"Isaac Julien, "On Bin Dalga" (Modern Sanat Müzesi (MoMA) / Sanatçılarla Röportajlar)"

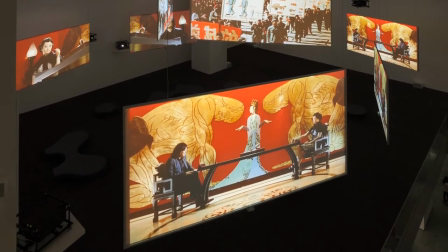Bu eser 3 boyutlu bir alana girmekle alakalı.
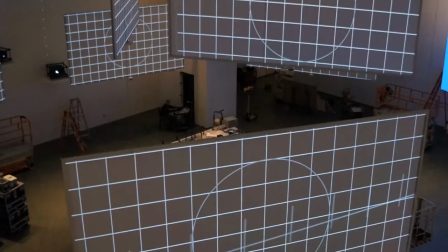Eseri her monte edişimizde döşendiği yere özgü yapmaya çalışıyoruz.
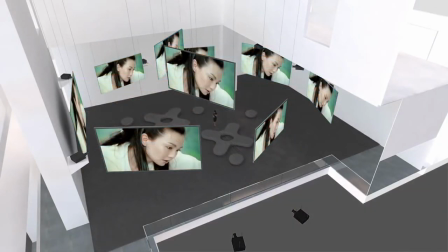Mountain Atrium'da ilk defa işin dikey boyutu da ön plana çıkıyor.
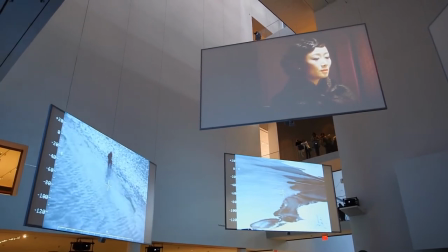9 farklı ekran kullanarak ekranları değişik açıdan
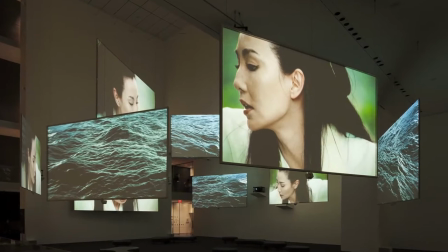izleme ve aralarında gezinme imkanı sağladık.
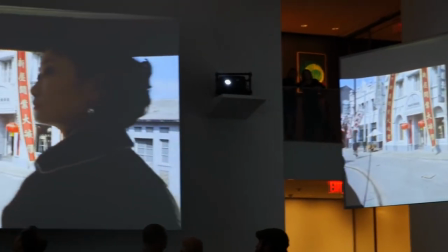Hareket fikrini bu eserde yakalamaya çalıştık ve tabii ki seyircinin ne açıdan baktığı da oldukça önemli. 10 bin dalga için ilham kaynağı olan olay ise şu.
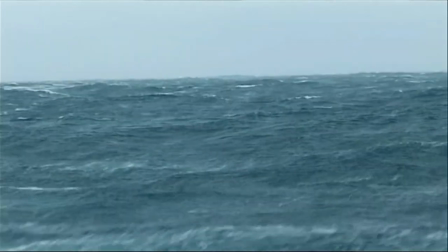2004 yılında Çin'in Fujian bölgesinden gelen 23 midye kabuğu toplayıcısı,
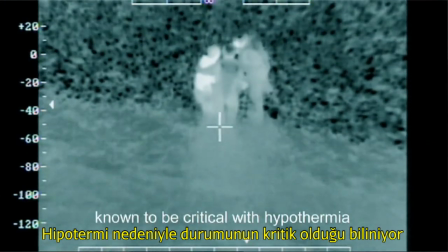İngiltere'nin kuzeyinde kabuk toplamaya çalışırken öldüler. Bu trajedi beni çok etkiledi.
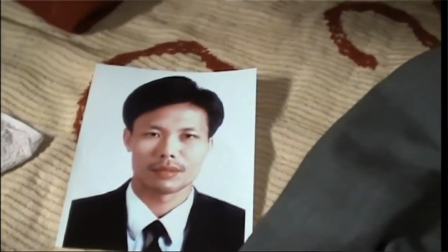O kadar yolu böyle kötü bir son için gelmişlerdi.
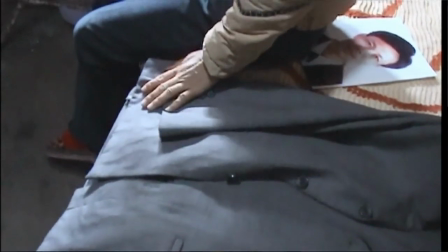Ve bu trajediye Avrupalı bakış açısından değil de bir Çinli gözünden bakmanın çok ilginç olacağını düşündüm.
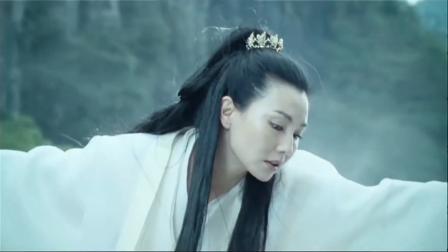Mazu masallarını keşfetmemiz yaklaşık 3 yıl sürdü. Mazu, Pujiyan bölgesinin deniz tanrıçasıdır. Kabuk toplayıcıları da o bölgeden geliyor. Bu olayı Mazu'nun bakış açısıyla incelemek gerçekten ilginç olur diye düşündüm.
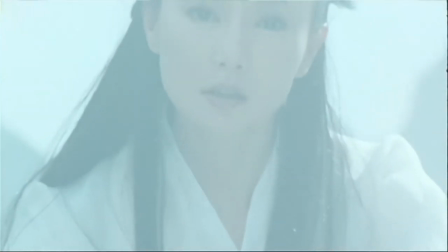Böylelikle kayıp ruhları Mazu'nun yolculuğu ile Çin'e geri getirecektim.
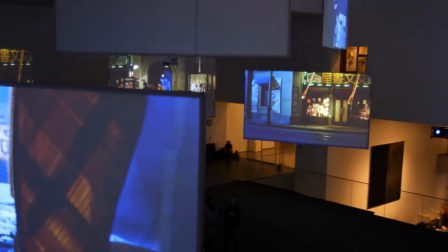Mazu'nun yolculuğu Çin tarihinin 400 yılı aşkın bir süresini kapsıyor.
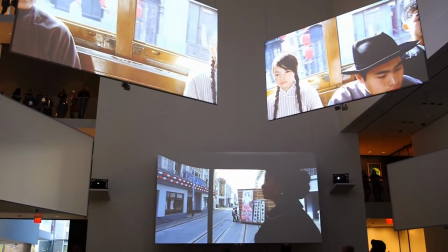Modern dünyada başlıyor ve 30'ların Şangay'ına gidiyoruz.
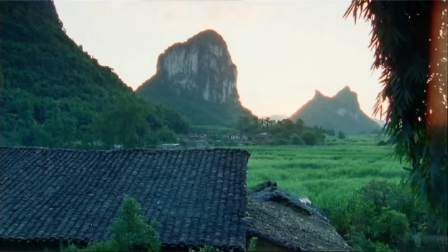Daha sonra 15. yüzyıl Çin-Ming dönemine varıyoruz. Çekimleri Guanji bölgesinde yaptık.
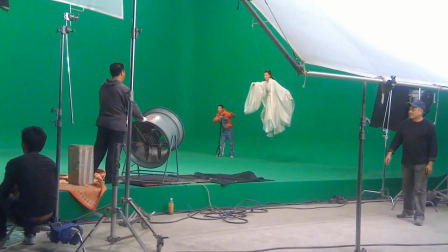Maggie Chong'un Mazu'yu canlandırması da çok önemliydi.
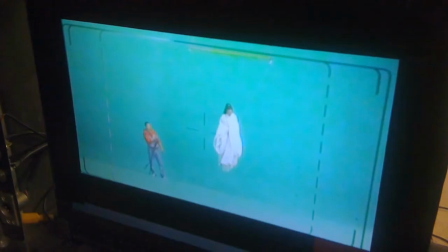Seyircinin bir film izliyormuş hissine kapılması için bazı aygıtlar kullanma fikri vardı.
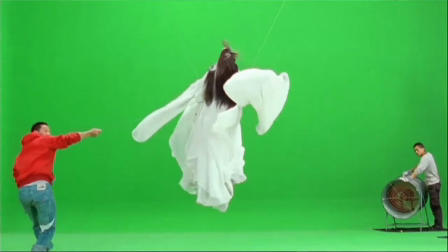Mesela yeşil arka planlı sahneleri düşünelim. Arkasına görüntü geldiği zaman bile büyüsü kaybolmuyor.
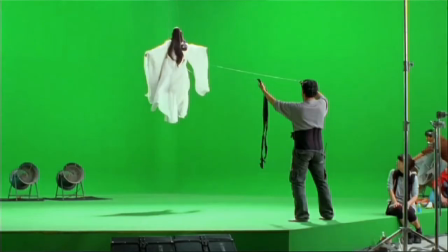Kabuk toplamakta olduğu gibi film yapmak için de gerekli olan bir emek var.
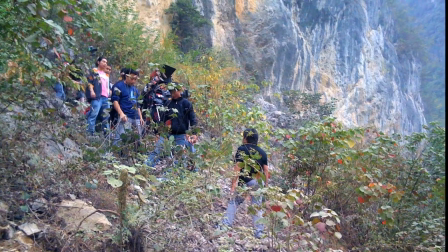Emek vermeden bir film yapmanız düşünülemez.
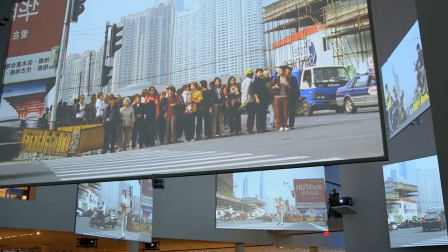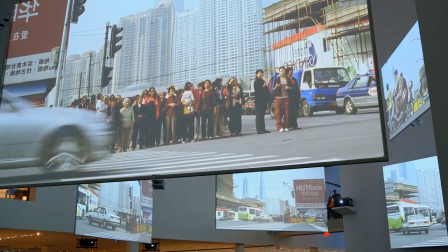Yaptığımız bir diğer işbirliği ise farklı bestekarlarla çalışmaktı.
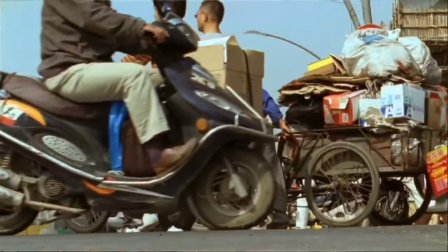Cha Wobble'ın Chinese Dub Orchestra adında bir grubu var.
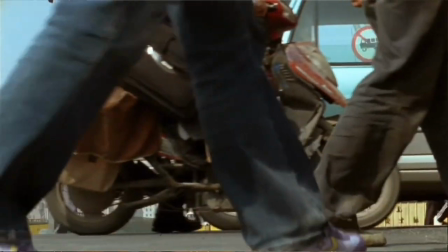Onun işlerinde de Doğu ve Batı bir araya geliyor. Ayrıca ses tasarımcımız olan Mukul Patel ve benim birçok
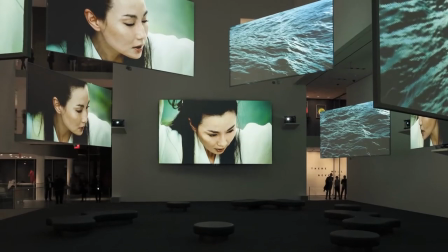projemde ekran editörü olan Adam Fitch de aramızdaydı.
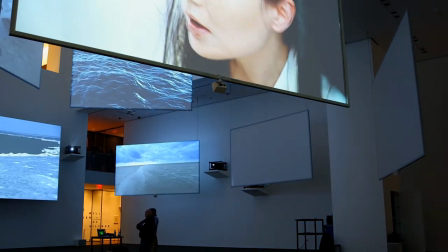9.2'lik Surround ses sistemi var ve bunun için de harikulade bir iş oldu diyebilirim.
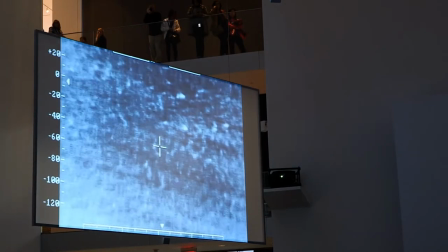Yarattığımız eserde sesin boşlukta bir heykel müzede nasıl duruyorsa öyle
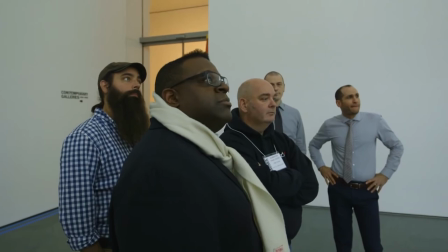durmasını istedik ve görsel gibi onu da ön plana çıkartmaya çalıştık. Çok ekranlı bir iş üzerinde çalışıyorsanız böyle kararları daha yaratıcı bir biçimde verebiliyorsunuz.
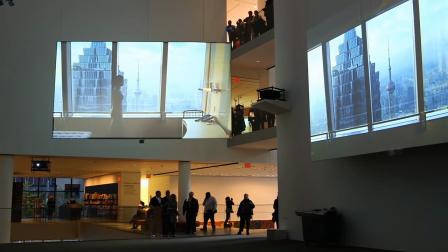Bu eseri eşsiz bir deneyim haline getirmek için buna benzer birçok estetik karar vermemiz gerekiyordu.